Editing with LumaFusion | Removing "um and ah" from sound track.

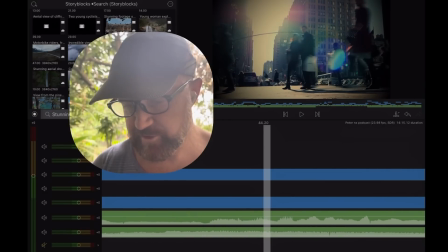and the breath before it. So that'll make it a bit punchier. If the sound is like too abrupt, add a transition.
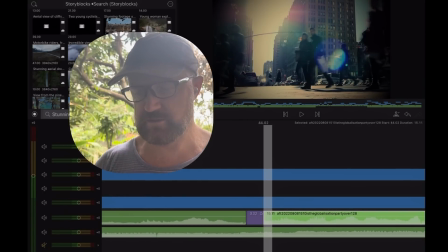So it'll dissolve in. Let's hear that.
And that has changed the...
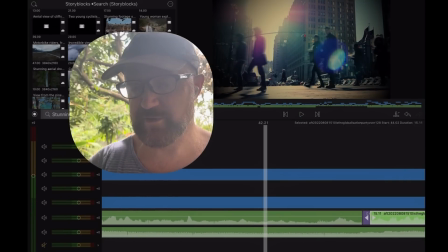Perfect. That's why it helps having the music in the back, so that it covers up bits.
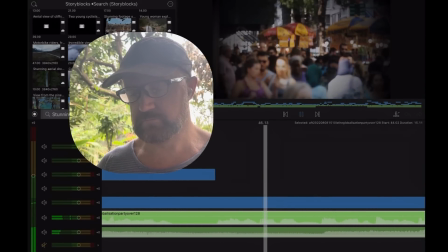Energy and rest. And that has changed the way we live. Because when people got the opportunity to industrialize and globalize, we urbanized.
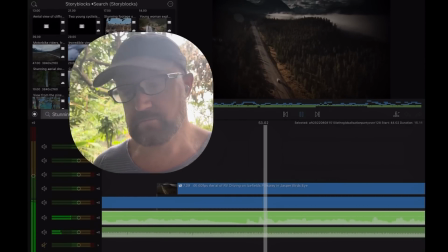We moved off the farm to take those manufacturing...
We know, he says this all the time.
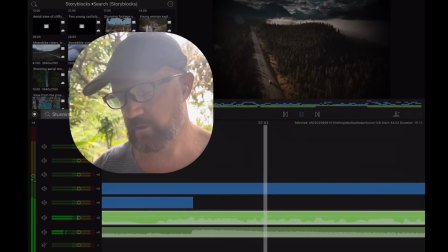And when you live on a farm, kids are free labor, so you have a whole bunch of them.
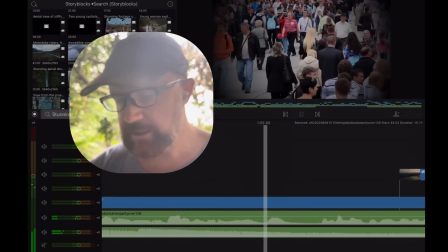You play that forward 70 years, and it's not that we're running out of children. You know what I'm going to do?
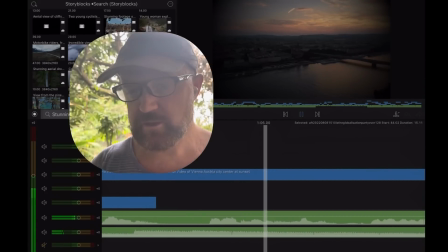That happened 40 years ago.
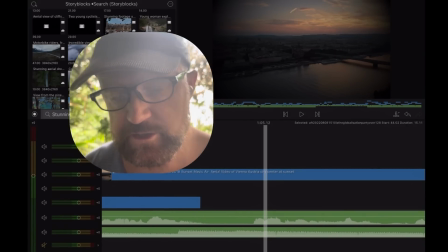So in story blocks, you can type in the word time lapse and it shows all the time lapse videos.
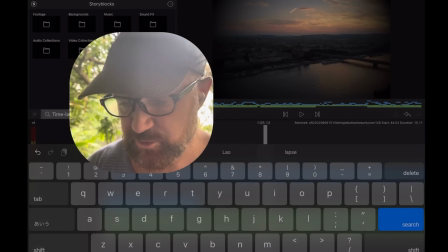And there's some really cool ones that are like clocks.
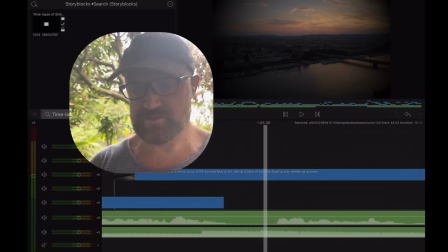So to represent time there, when he says fast forward 70 years, I'm gonna like
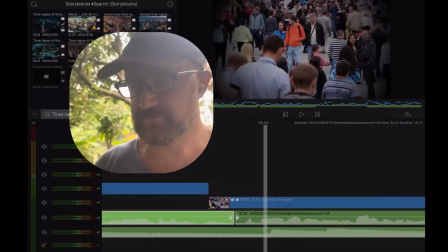visually show that.
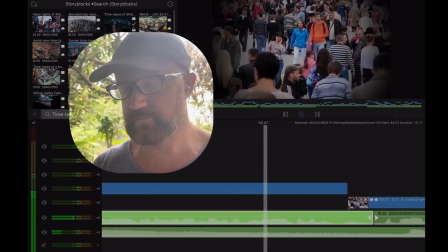Labor, so you have a whole bunch of them. You play that forward 70 years.
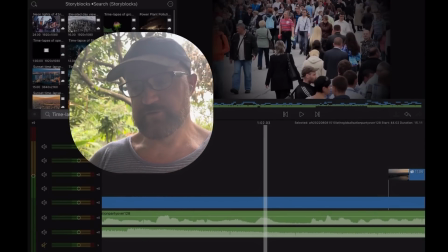Yeah, there. What I'm gonna do after I've done this cut in LumaFusion is I'm gonna import it into CapCut and add special effects and titles.
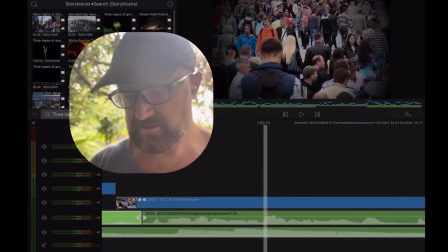And then this one's done. Because I've already added all the storybook images.
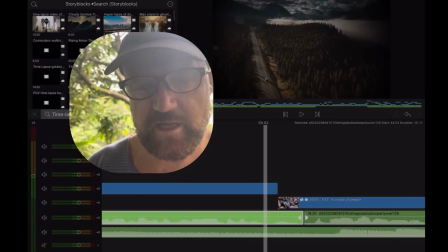I'm just getting a bit fancy now. See that clock? Might as well just use that one.
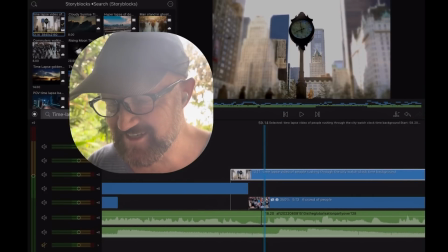The trick is, you know, you could spend
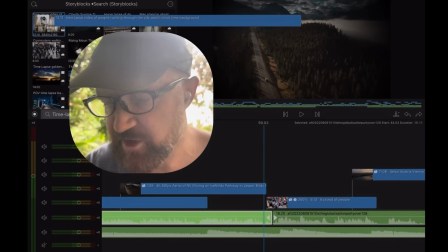like days and do like the most amazing video ever, but you got to get it out there.
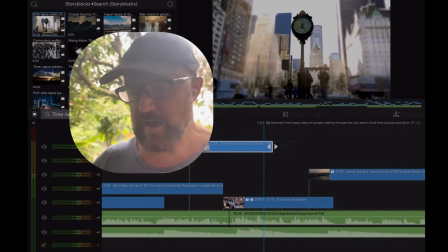So I sort of like try to balance between being fast and being good.
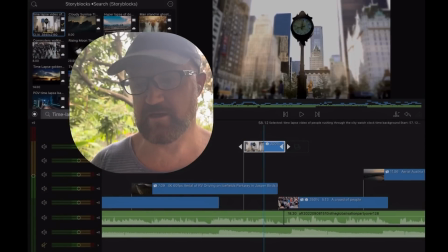And at the moment, because my channel's not monetized, I'm actually not being as fast as I would be normally.
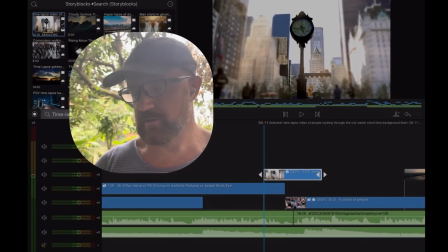I'd just crank them out, but I'm taking a little bit more time.
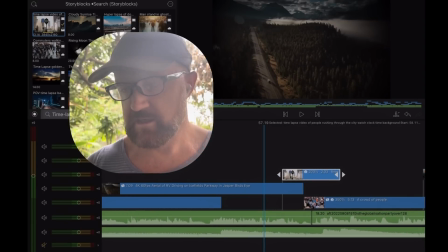So it's been good to learn more stuff. Let's have a look at that.
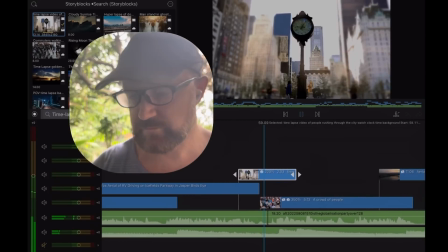So you have a whole bunch of them. You play that forward 70 years.
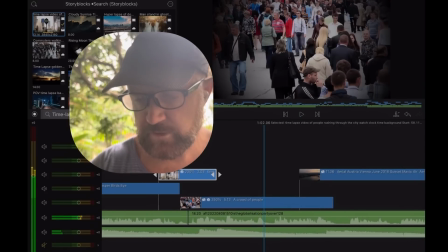And It's not in the right spot.
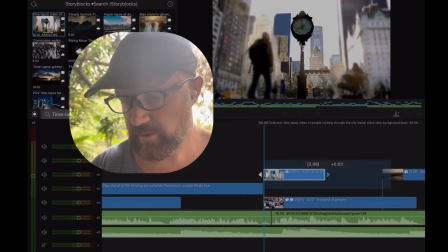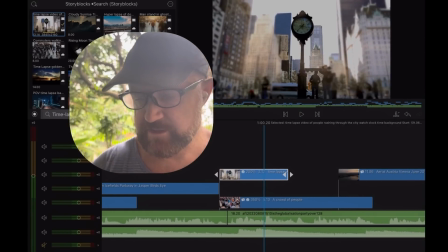you play that forward 7.
I also add a little vignette onto all the images.
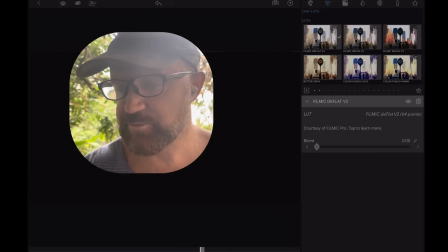I've already done it to all of them. And I don't know what that setting does, but I like it.
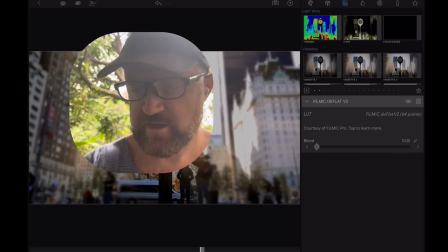And then a little vignette, you know.
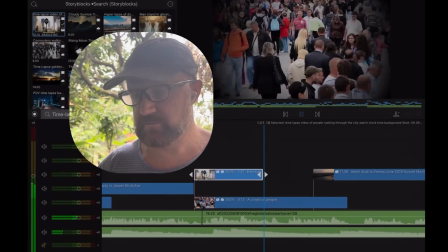You play that forward 70 years. And it's not that we're running out of children.
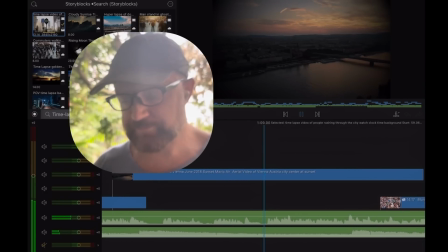That happened 40 years ago. We're now running out of adults. And it is impossible to run a modern economy without a consumption base and a worker base.
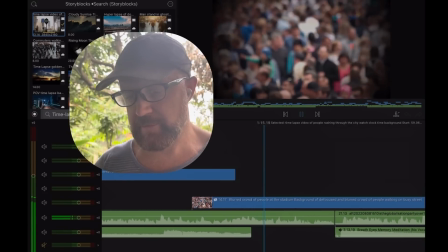And we've always known we were going to hit this point in this decade. And now here we are.
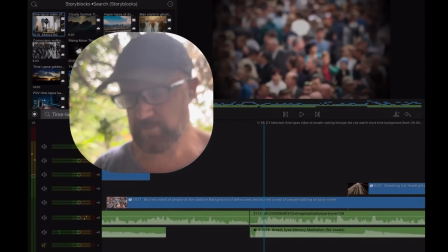Well, we were always going to hit a break point this decade, but...
You know what I'm going to do? I'm going to cut out and here we are.
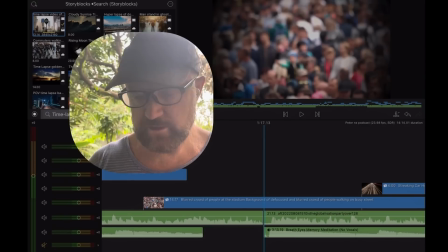And I'll show you something cool. Press the plus button. Add blank.
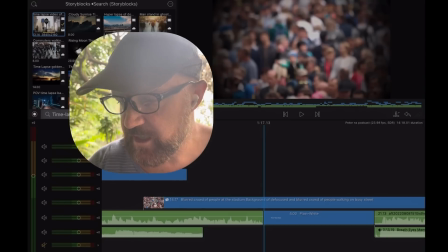Oh, what did I do? Oh, I did it. Yeah. No, added text wrong.
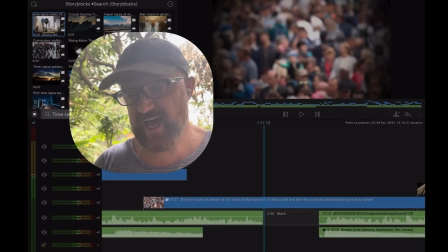Add blank clip. And it just makes a little gap there.
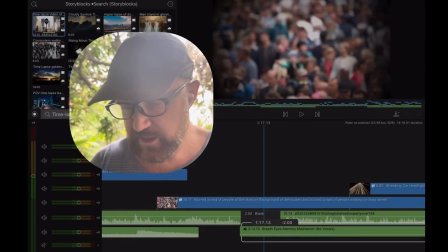And then what I'm going to do is have some music. So there's a little pause in his speech.